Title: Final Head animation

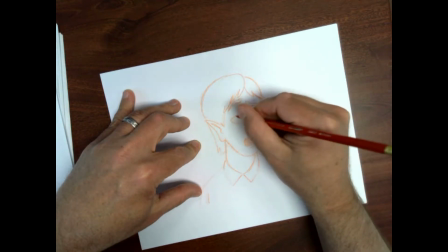Alright, and this is kind of my first drawing of the day.
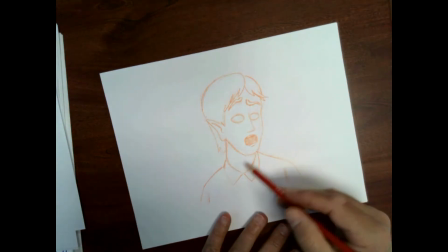Making a small change, moved the chin down, the nose down, the eyes down, the head down,
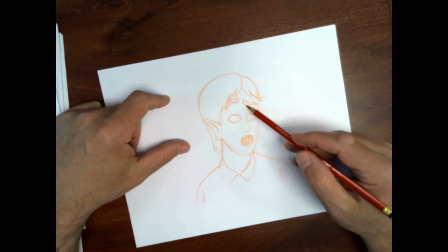squashed it back a little more, let one eyebrow drop, both eyebrows drop, one a little faster than the other,
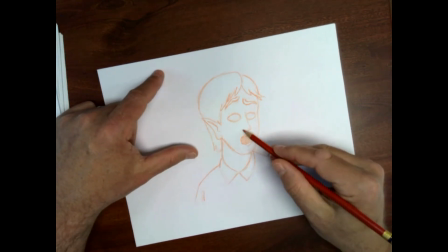let the eye shape change a little, let the nose, I let it slope up to stretch out last time,
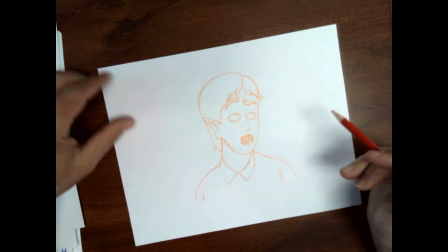so I kind of let it soften a little, and here I'm starting to really change the shape of that mouth.
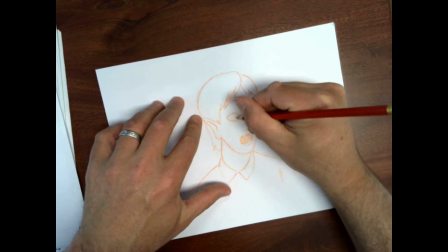And these eyes here.
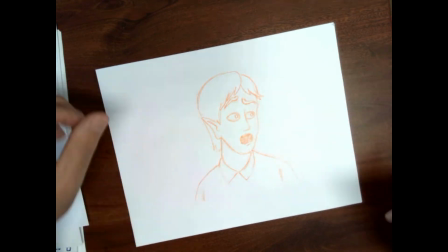Okay.
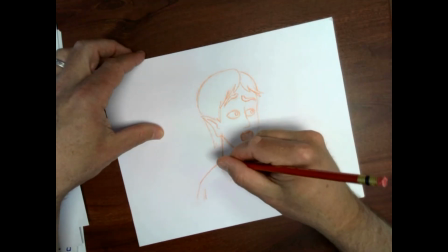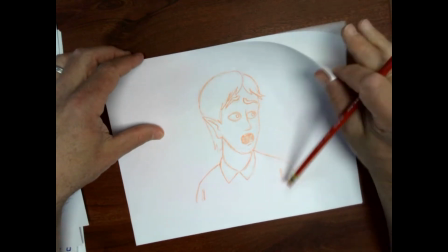Some of you are not succeeding at this all the way along.
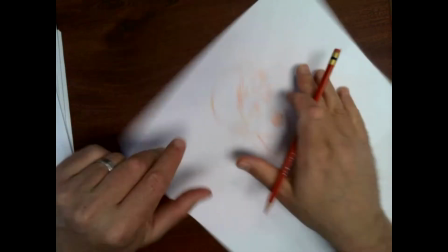You can go back if you can get it right all the way at the end.
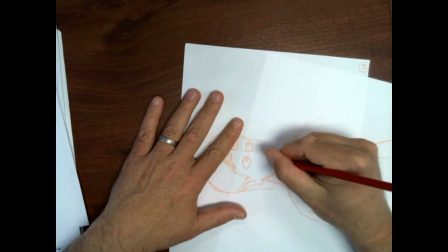You're welcome to go back and turn this in for all the previous days.
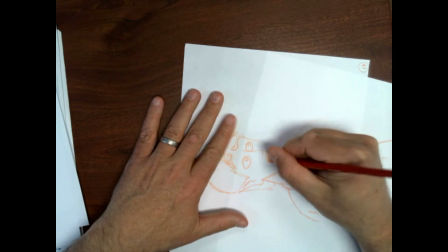But make sure you have the right amount of pictures and your movements are nice and all that.
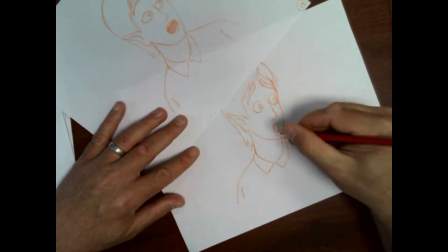Okay? All right. So here I'm going to make this a little darker.
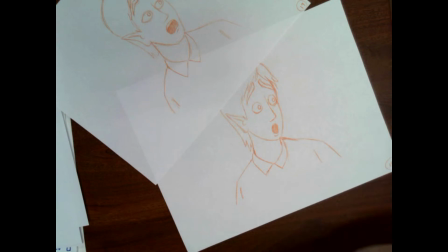There's one. Found my one. Find the, make sure all the mouths that are open are a little darker so they match when I go to film it.
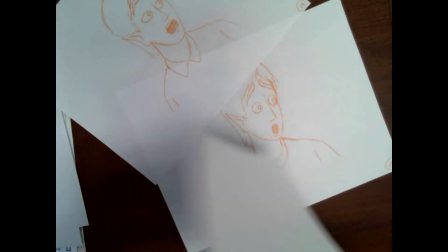It's being a little extra, but I guess the one mouth was dark anyway.
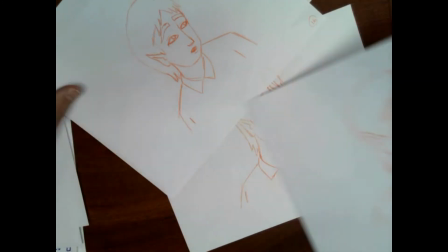Just want them to be consistent.
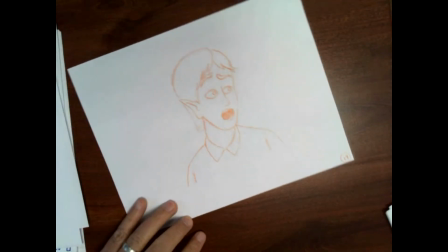Might be nice to even have the mouth, have the eyes be dark too to match.
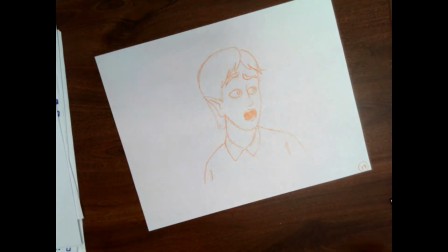So that's number 19. That is my first drawing today of today's assignment.
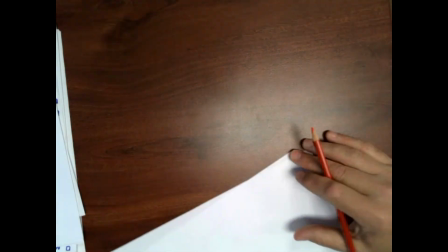On the way to being angry.
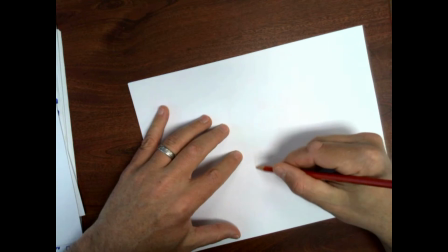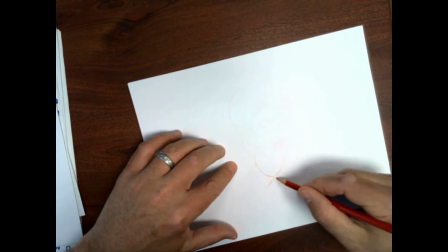As I'm thinking about this possibly turning, I'm going to kind of cheat the color over a little more.
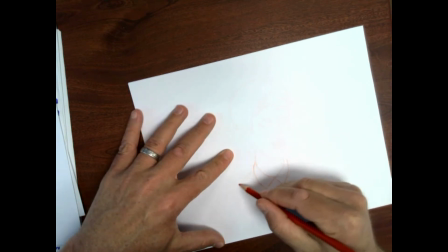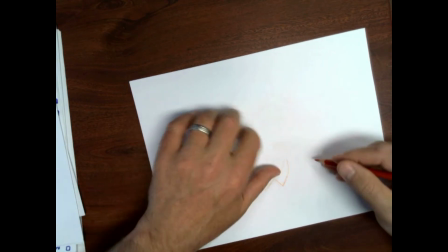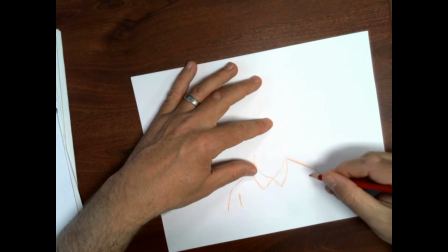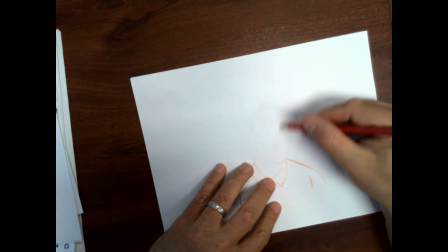Dropping the chin some more. I'm actually kind of change the tilt of the head a little too.
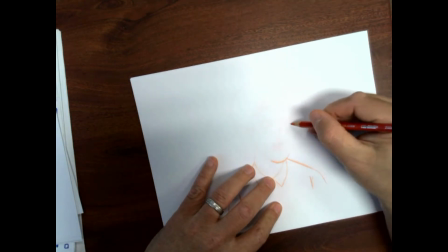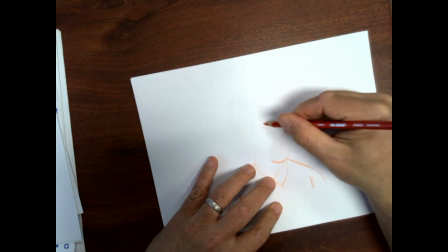The eyes will change the fastest usually, so I'm going to let that happen quickly.
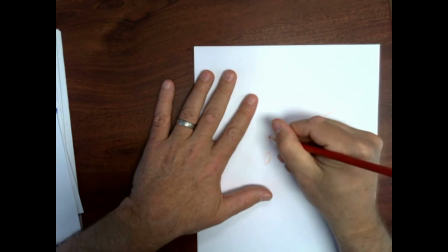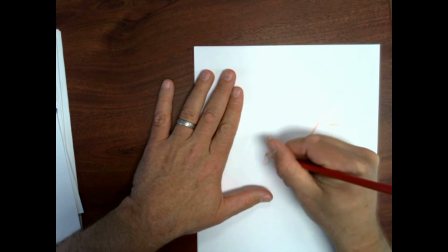It's part of when we turned our head, we made the eyes look before our head turned.
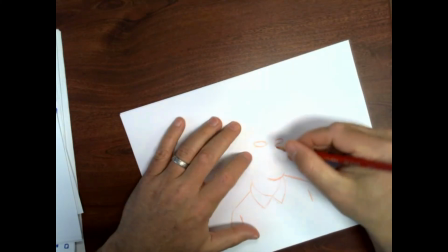That's usually kind of what leads the action.
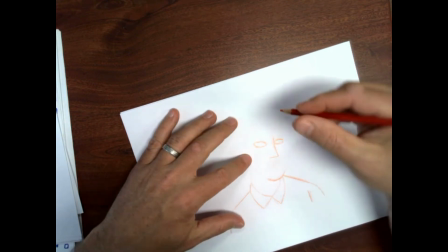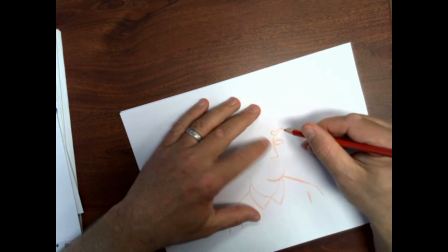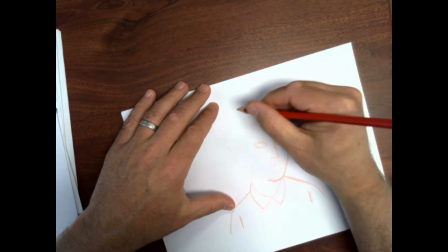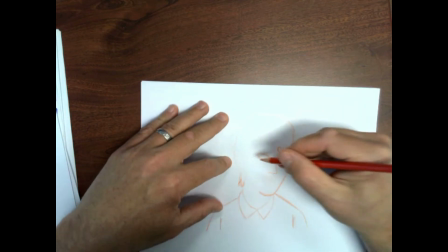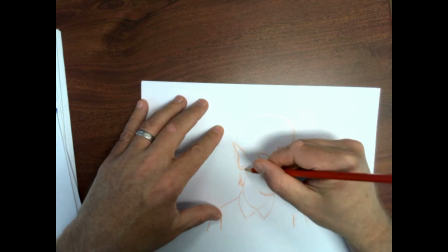And actually, as I tip my chin, my ear almost lifts a little. And the angle is going to change a little.